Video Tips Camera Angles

Okay, so let's talk about camera angle and camera placement. So where you put the camera can say a lot about what you're trying to convey with your scene. So if you have a camera really far away or a camera really close, it can say two very different things.
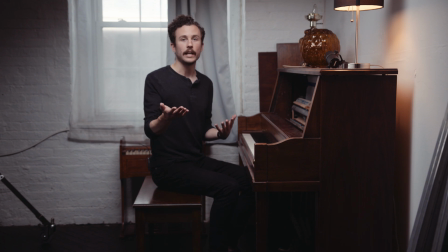(0:23)
So for instance, the camera right now is really quite far away. So where we have a scene where I'm playing the piano, then it can look something like, with the camera far away, it can make me look a little bit more lonely. It can make me look a little bit more like I am separated from anyone around me.
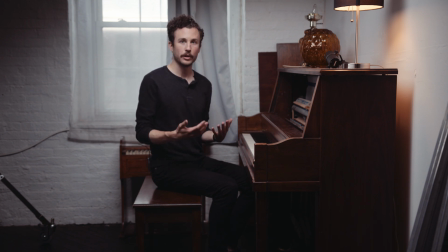(0:40)
It can just imply a lot of things subliminally, more so than a close-up would.
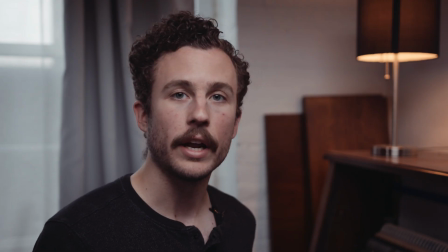(0:45)
So here we are in a close-up, right? So this is a pretty normal close-up. You can be even closer if you want to. You can do extreme close-ups. That says something different as well if you really want to bring people's attention to things.
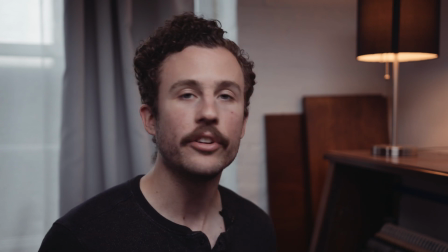(0:58)
But what this can convey is just more of an intimacy or more of a closeness that you miss with the wide shot. So if you want a scene that's happening with some really intense emotions or something that you really want to get across in someone's face,
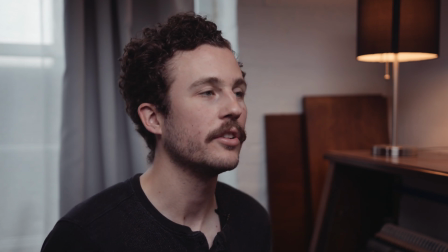(1:12)
then going into a close-up can easier convey those, but it also just gives across that sense of intimacy that you don't get when the camera is farther away.
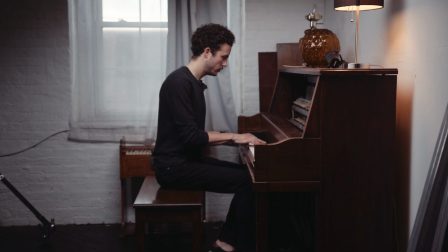(1:20)
But it doesn't necessarily need to be a close-up of a face.
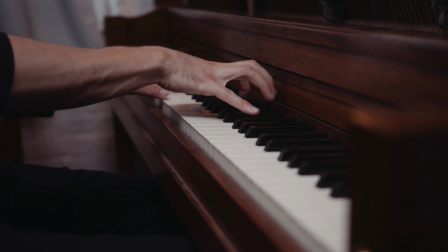(1:23)
It can be a close-up of my fingers as I'm playing this piano, or it can be a close-up of someone picking something up.
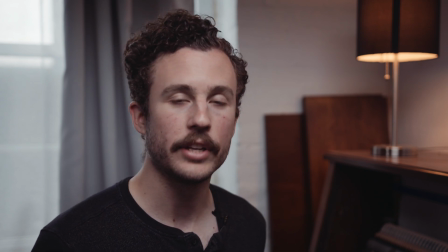(1:30)
Anything that you want to draw attention to, that you want your audience to pay attention to, is things that you can kind of bring into a close-up.
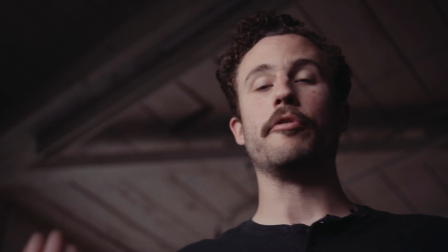(1:39)
Okay, so let's talk about camera height. So right now the camera is very low, and I'm almost basically standing on top of it.
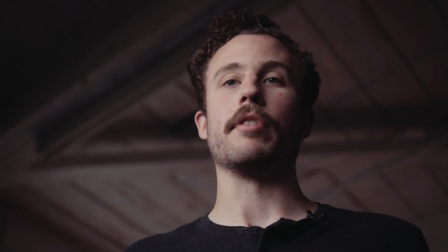(1:45)
So what does that say creatively, and what does that say narratively? Well, visually, it makes me look very tall.
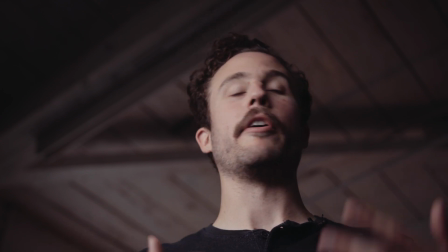(1:51)
It makes me look like I am a very physically large person.
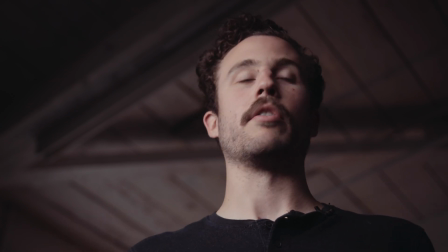(1:54)
It also could say emotionally that maybe I am in control of the situation, or I am a dominating personality over whoever is on the other end of this shot, right?
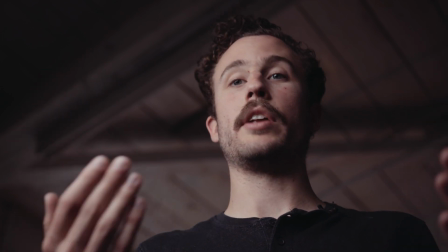(2:03)
So by implying simply a lower camera angle, we can say a whole bunch, especially when you contrast it with a high angle.
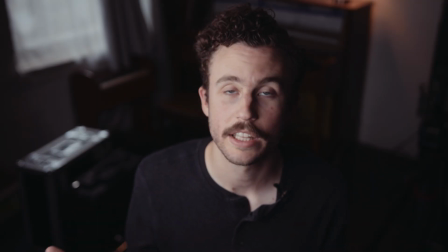(2:11)
So this says something drastically different than what we just looked at.
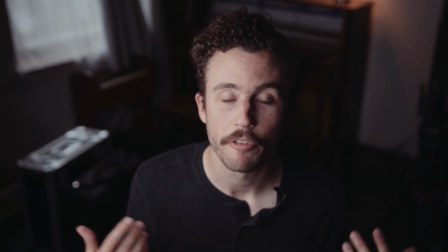(2:15)
And especially when put next to each other, it can make me feel extremely small while the other person feels extremely large.
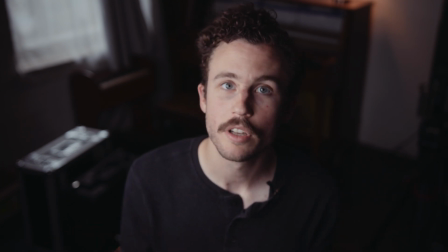(2:21)
It can also imply power dynamic emotionally, or who has control of a scene.
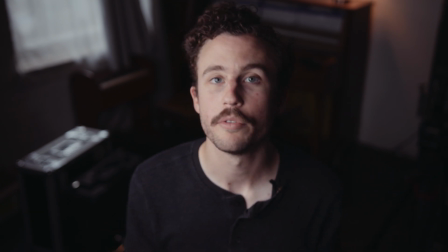(2:26)
And it doesn't need to be this dramatic either. This is really dramatic to display a point, but even just raising an angle a foot or so versus another one can imply a lot about what you're trying to say between two characters. Okay, so now that we've talked about what camera angles and camera heights mean creatively, let's talk about just some basic things that you want to consider when you're setting up your frame, when you're setting up your shot. So a couple things. We want to make sure that you are not situated awkwardly within the frame.
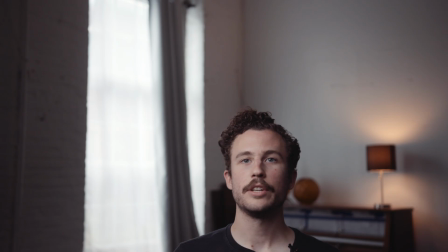(2:57)
What do I mean by that? I mean this. This would be considered awkwardly in the frame, right?
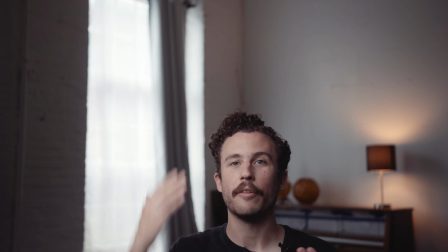(3:01)
Why am I down here? We have way too much headroom up here.
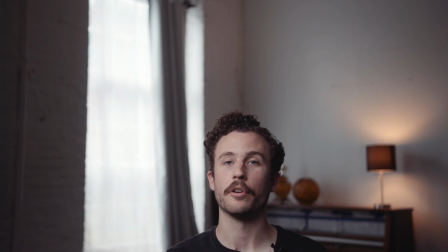(3:05)
We definitely want this to be lower because I am the center of the attention here, and this is pretty strange framing, right?
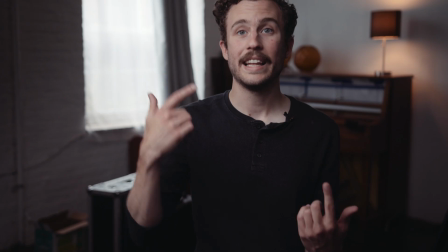(3:13)
So we don't want this much headroom above. We also don't want this, right? We don't want me to be kind of out of the frame, right?
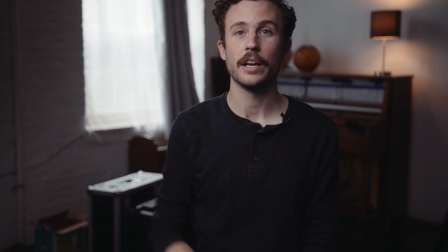(3:20)
Now I have no headspace at all. My hair is being cut off. This feels very uncomfortable. We definitely don't want this. We also don't want this. I'm awkwardly off to the side, right?
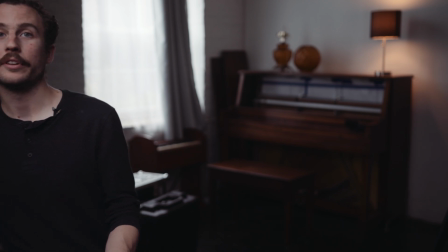(3:30)
I'm almost very much to the edge.
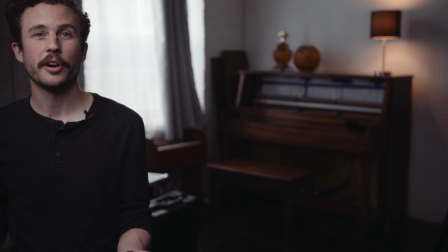(3:32)
I have no space between me and the edge of the frame. It feels very awkward, it feels very uncomfortable, and it's just not really good framing. So you want to make sure that you're comfortably placed within the frame. You want to make sure you have enough headroom. You want to make sure you don't have too much headroom. You want to make sure you're not awkwardly too close to the edges of the frame, but you don't necessarily need to be in the center of the frame.
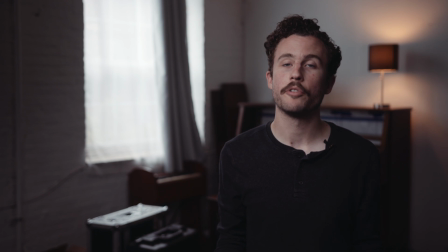(3:52)
You could be here, right? You could be a little bit off to the side. We don't need to center ourselves. We can work on a third, on this third. We can be in the center. We just want to make sure we're not awkwardly too close to the edges of the frame. Another thing we want to consider is we want to make sure that on a normal shot, we want to make sure that the angle is approximately eye level, right? So the camera lens is pretty much right at my eye level.